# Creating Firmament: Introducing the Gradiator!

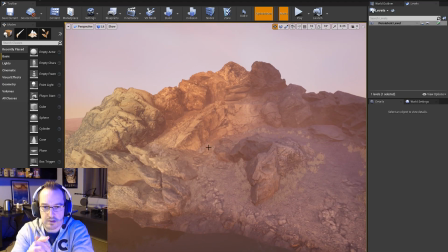249s
this is using a similar method, but rather than hand painting textures, which works but can be cumbersome.
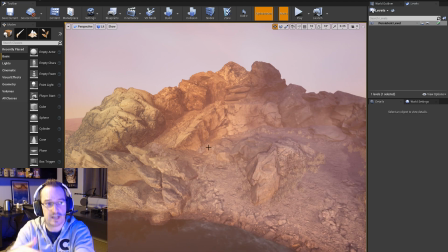258s
It's cumbersome sometimes because you don't get instantaneous feedback. You got to jump over to Photoshop and do a little painting, and you save the file and re-update. And oh, okay, I see what it looks like, and adjust a little more. Um, I was looking for a method to have more immediate feedback and more interactivity,
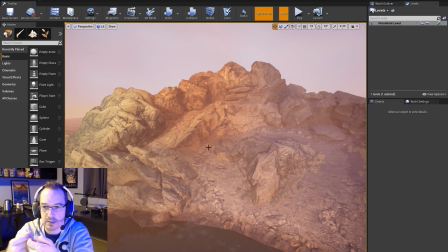274s
and have something that's a little bit more complex than a simple texture lookup.
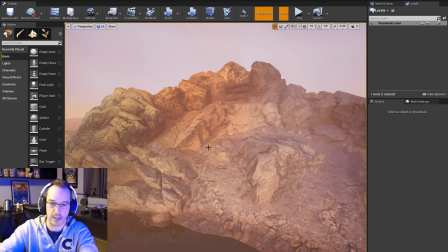280s
And so that led to this system.
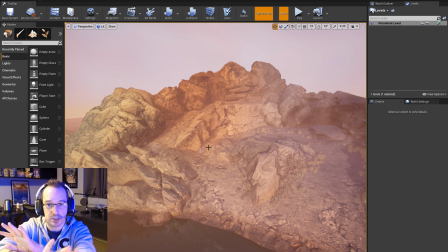283s
Um, real quick, I'm gonna rip a bunch of stuff out of the scene and come back in a minute when it's sort of bare bones, and we'll build back up to something similar to this, and it'll make a lot more sense, I think.
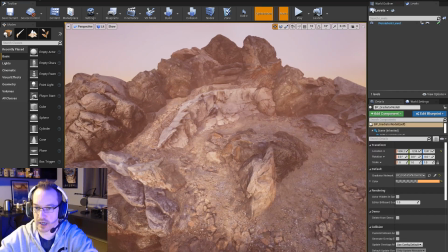297s
All right, so I have stripped away all of the
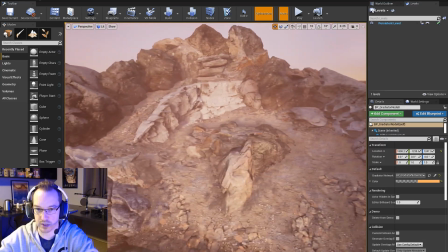301s
the color management from this scene, and we're just looking at the raw assets that I've imported,
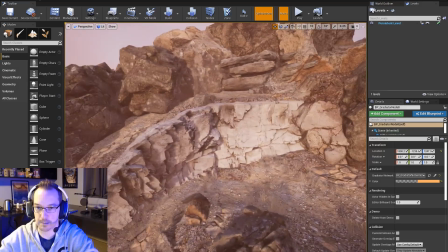306s
and immediately you can see that um, things don't really fit together very well.
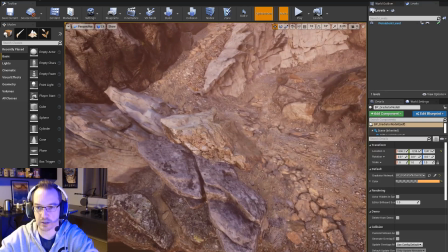313s
There's the color temperatures are sort of all over the place, and um,
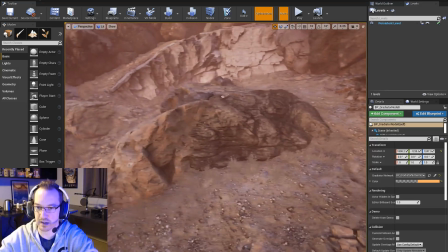317s
it becomes far easier to see which assets are separate meshes, and they don't really blend together as well.
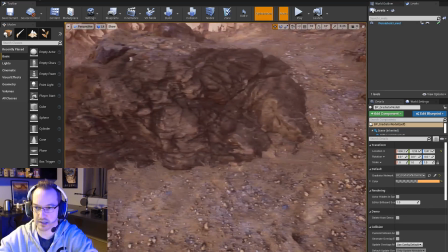324s
Not to mention getting the ground and the rocks to play together. Um, it's a little more difficult.
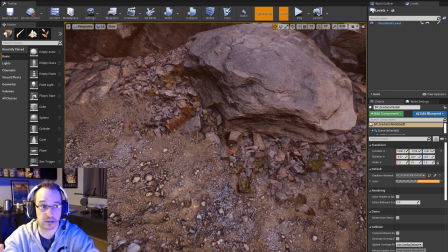331s
Um, Now that said, there is lots of localized color transition happening, which in some cases is more desirable.
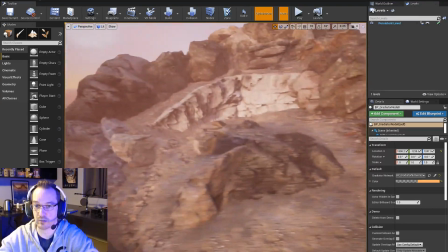339s
But what I'm looking for here is a scene that really looks gorgeous from a distance, broad view,
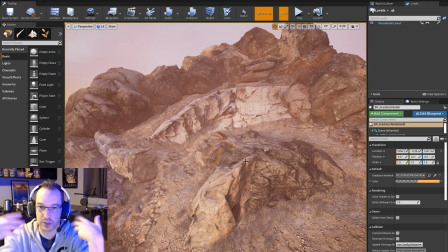345s
and I'm trying to keep in mind future compositions where it's not just about you staring at the ground,
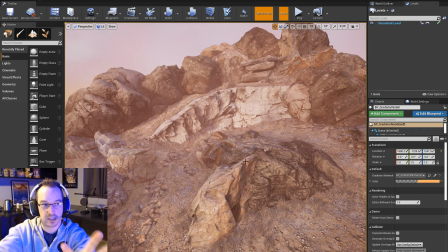351s
but it's you staring at the landscape as a whole and seeing big color differentials across that broad landscape.
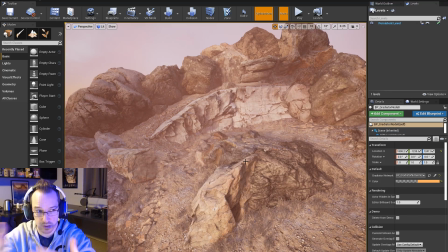355s
And that's sort of what this system is meant to address. So um,
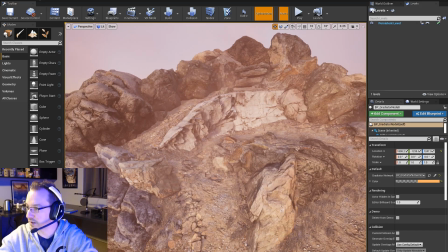360s
I am going to enable what I would consider the sort of a simple level of tint color.
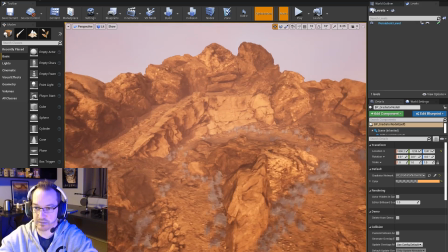369s
This is, in fact, this is so simple.
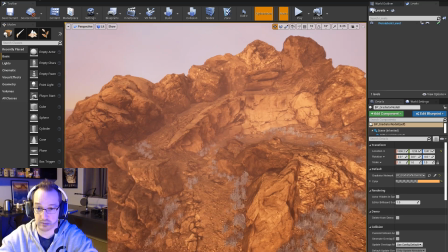372s
Everything is getting tinted just one flat color right now, and I'll talk a little bit about what's going on.
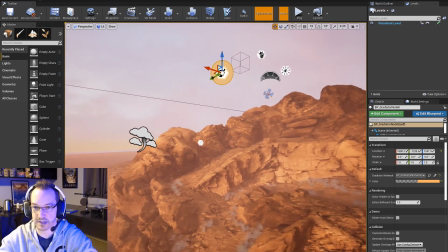378s
But you'll see I have this color node here up in the air.
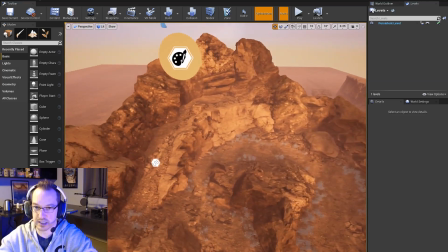382s
That this is what I call a gradiator node, and it essentially is dictating to the world around it what color things should be.
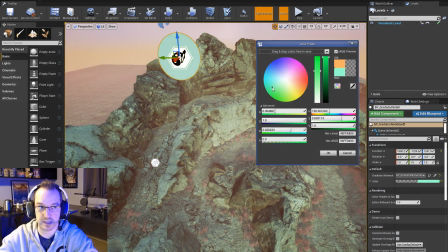390s
And so if I, just color picker, right, I can just change my color, and you'll see the entire world changes to match whatever tint I have here.
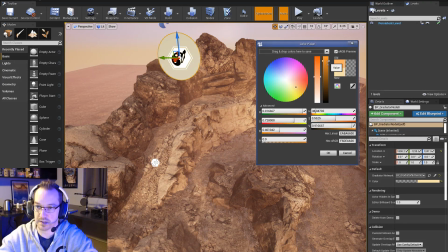399s
It's very, very rudimentary, and there's nothing really that special about what's going on right now.
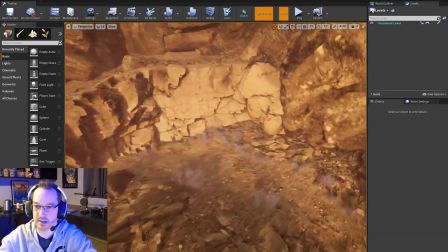405s
But almost immediately, you can see that things they lose a little bit of their subtlety.
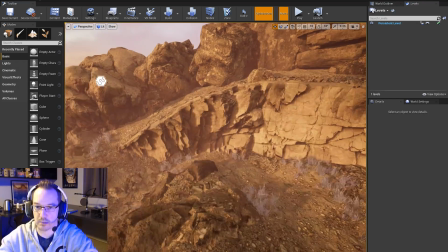411s
We're going to build that back in a minute, but at its base level, this is basically taking
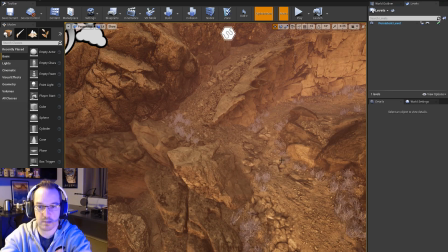419s
all of the materials on all the rocks and making it a consistent color,
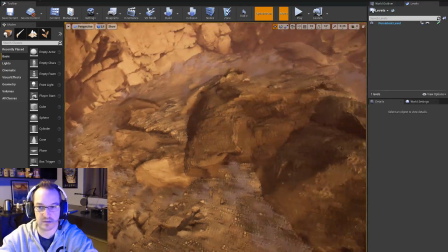424s
which helps blend elements together far better and makes it feel more like it's part of the whole. But this is stupid.
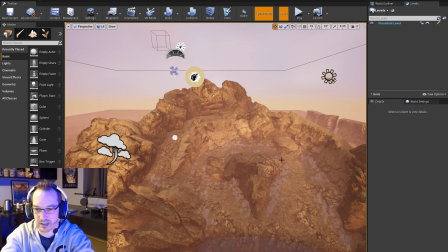430s
I could have done this in the material. There's nothing special about what's going on here.
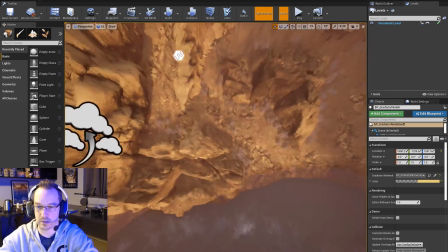434s
It doesn't really get special until you have more than one node.
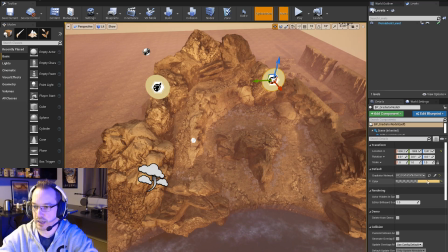440s
So I'm just going to copy a node here, and then I'm going to give this a different color.
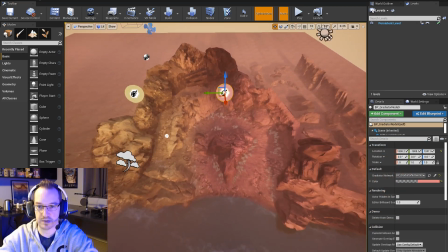448s
And you'll notice I now have sort of this two-tone thing going on.
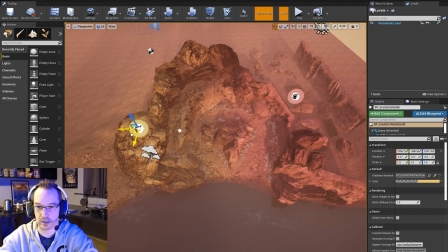452s
And as I move this around, you'll see that I actually have control over the positioning of those areas, all in real time.
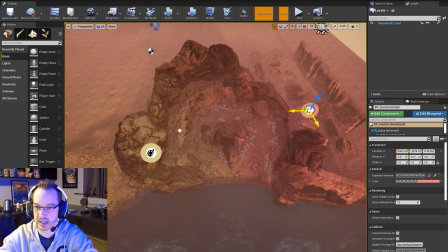460s
And like I said earlier, instead of painting a Photoshop dock or a texture, uh,
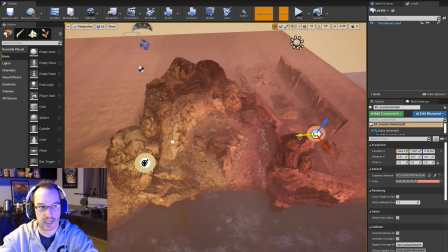467s
I was looking for a solution that would allow me to author color directly in the map
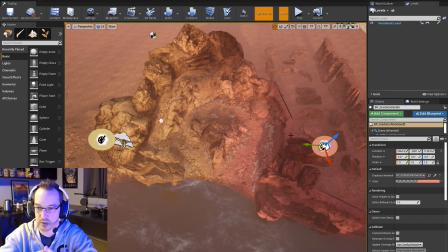472s
across a sort of an agnostic amount of assets.
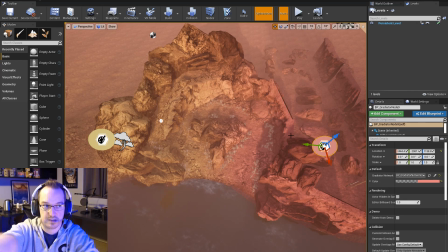476s
I can have any number of textures reading off of this uh, gradient essentially.
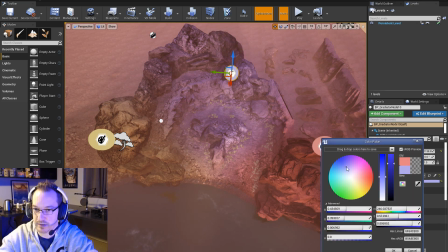485s
I'm going to go ahead and just make a couple other. You can get crazy with the colors. I don't want to get too crazy.
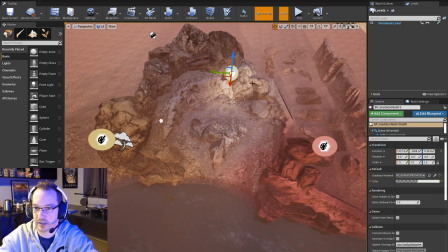490s
I'm going to keep it fairly straightforward.
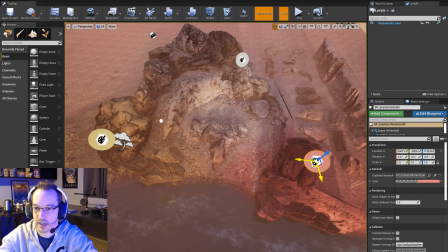493s
Um, so this will work across large distances.
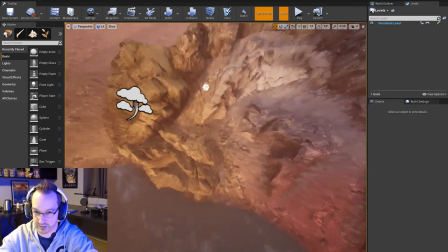503s
Any number of assets, any number of materials, any number of textures, it'll affect. Now, this is a very, very naive flavor of tinting right now.
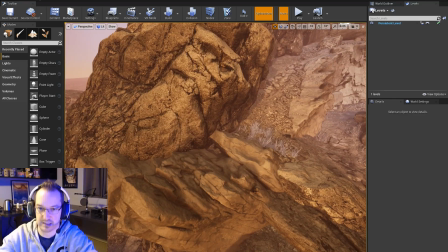511s
It's just basically a multiply tinting across the value that's on the base texture.
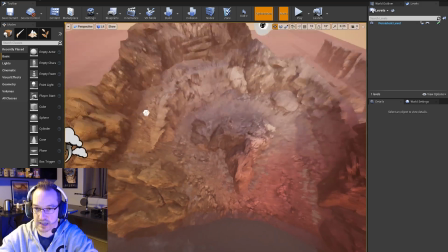517s
So it's very, very simple. Um, but at its core, I want to show what the system is actually doing here.
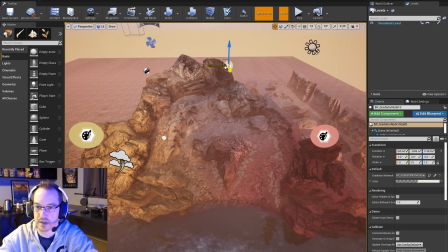526s
Um, these little nodes are they're writing into a texture buffer,
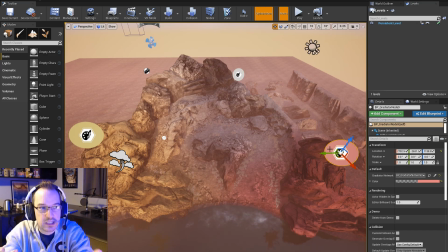536s
which is sort of like a utility texture that is being kept
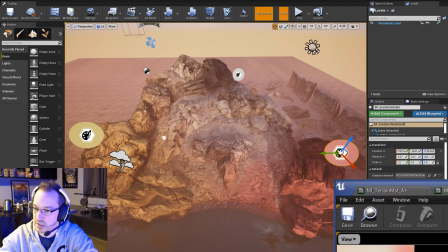540s
track of in the background. And so I'm just going to show this is the texture that's being written out,
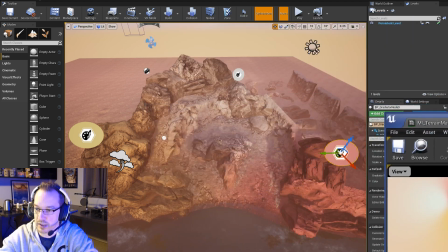545s
and the only part we care about is this little bit in the corner here. I'm just going to position that there so we can see it.
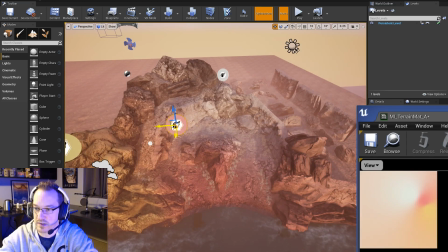550s
You'll notice as I move these nodes around, that texture changes.
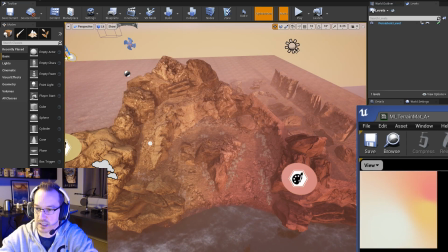554s
And what it's doing is it is dynamically regenerating the gradient.
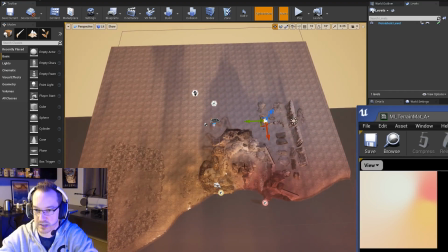559s
And if I look top down, you'll see, I'm just dealing with that little corner of the map, but this actually spans across this entire area.
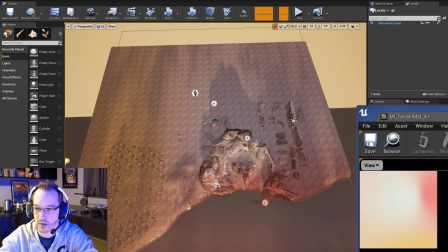567s
You can see that gradient changing as I move these nodes around. And so it's always going to give me a smooth, contiguous color.
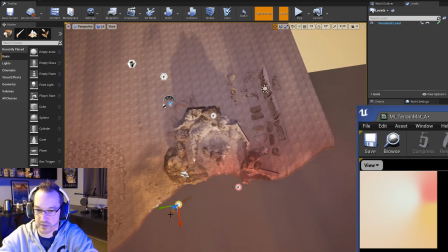579s
It's very, very flexible.
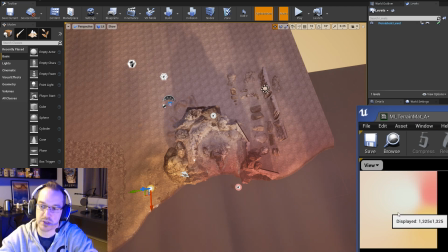580s
And what's really nice about it is the code that's used to generate this little thumbnail is fairly complex and expensive,
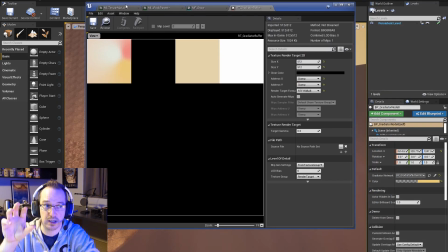589s
but because I'm rendering it into a texture buffer basically at the very first frame,
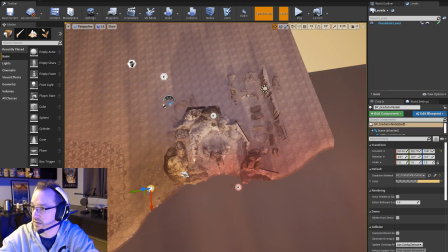593s
it just sits there and does no work, and it's no more expensive really than any standard texture lookup,
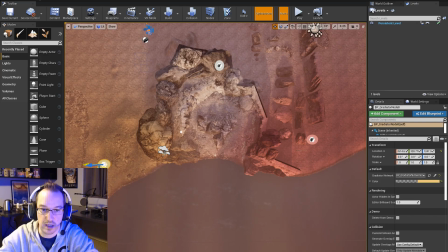600s
which is performance, keeping performance in mind. But it's all editable in real time, and that's really cool.
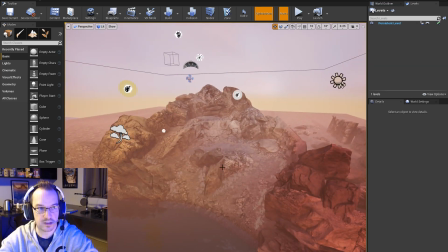606s
So hopefully that makes sense what's happening there. But this is still a fairly simple gag that's going on.
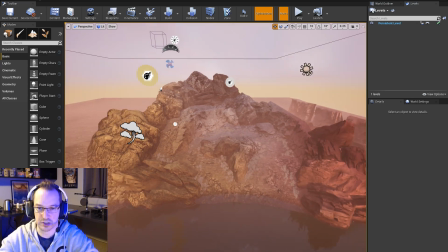613s
I'm just doing very basic tinting across the whole texture, and it doesn't give me a whole lot of character to this.
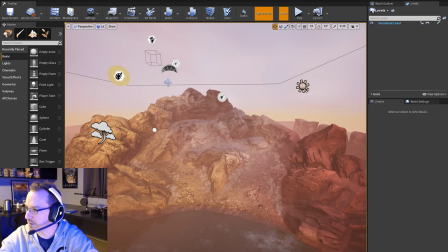619s
It's just kind of brown, right? Um, so what I'm going to do is I'm going to enable what I'm calling dual gradiators,
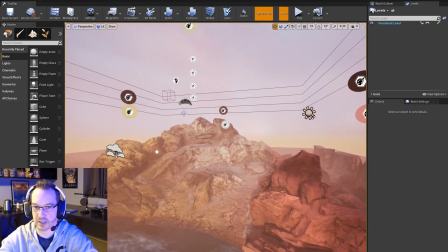626s
which essentially gives me the ability to define not just one tint color,
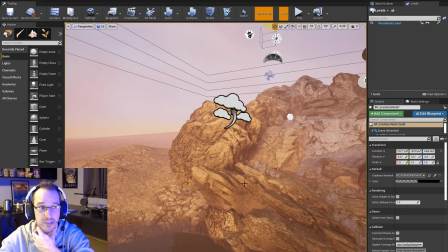632s
but two tint colors and to do what's called gradient mapping. It's actually a fairly well-known technique in computer graphics.
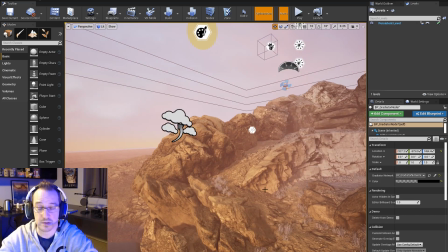640s
Team Fortress 2 was notorious for using lots of gradient mapping.
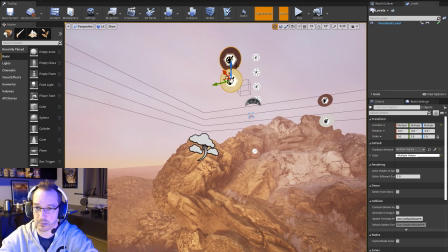644s
What gradient mapping is essentially, I'm gonna slide these down so we can sort of look at what's happening.
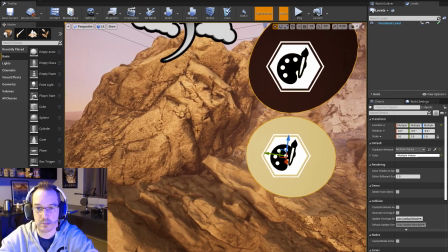650s
Gradient mapping says rather than defining the color explicitly, you're defining a black and white mask that then interpolates between two separate colors and it builds a gradient,
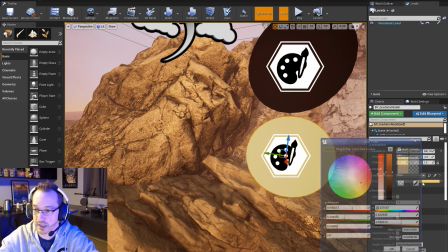662s
just like in Photoshop or a paint program. So in this case, this color here is my light color.
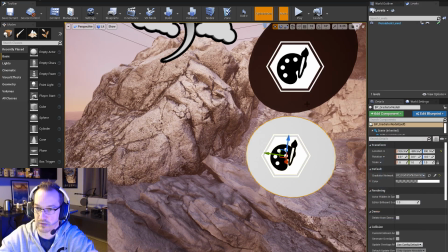668s
I'm going to set it, the simplest way to illustrate this is just have one be set to white and then have the dark color be set to black.
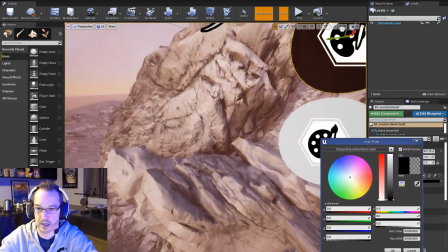675s
And we're getting this black and white monochrome gradient, right? Um, but you can get really
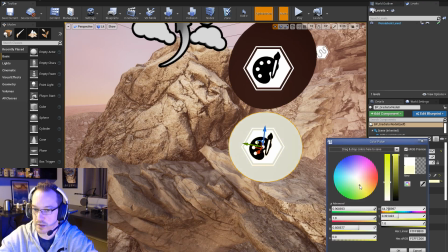684s
interesting looks if you begin blending those together.
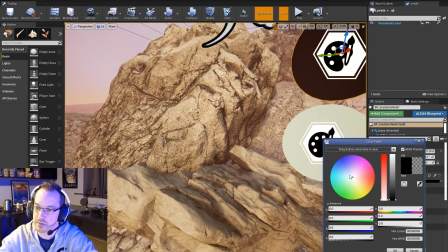688s
So I'm going to go sort of this tan light color, and then let's do like a real rich red chocolatey shadow color. You start to get a little bit more interest in there.
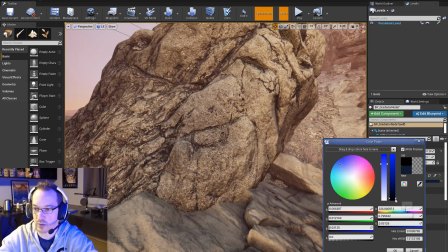703s
Or let's start mixing cool and light colors, and or cool and warm colors.
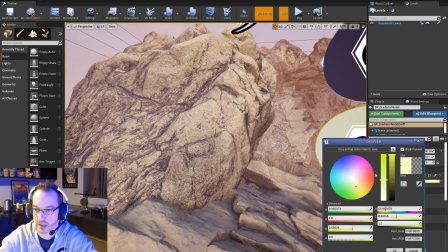710s
Let's uh, let's set the dark color to actually almost a blue, and set the light color to more
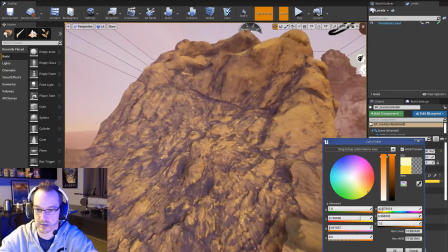719s
of a red, and you get kind of this really interesting mix of colors that's um,
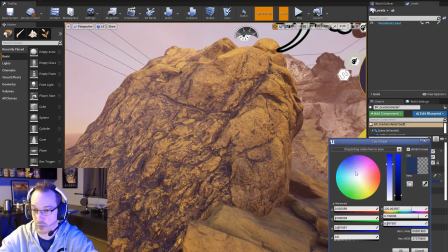726s
far more artistic control and far more compelling. Whether or not it's photorealistic, it's not, but
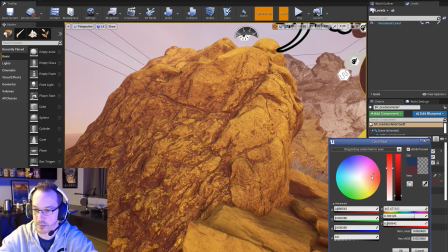734s
it doesn't mean you can't use a little bit more observation and be careful with your color choices and get really, really interesting mixes of color.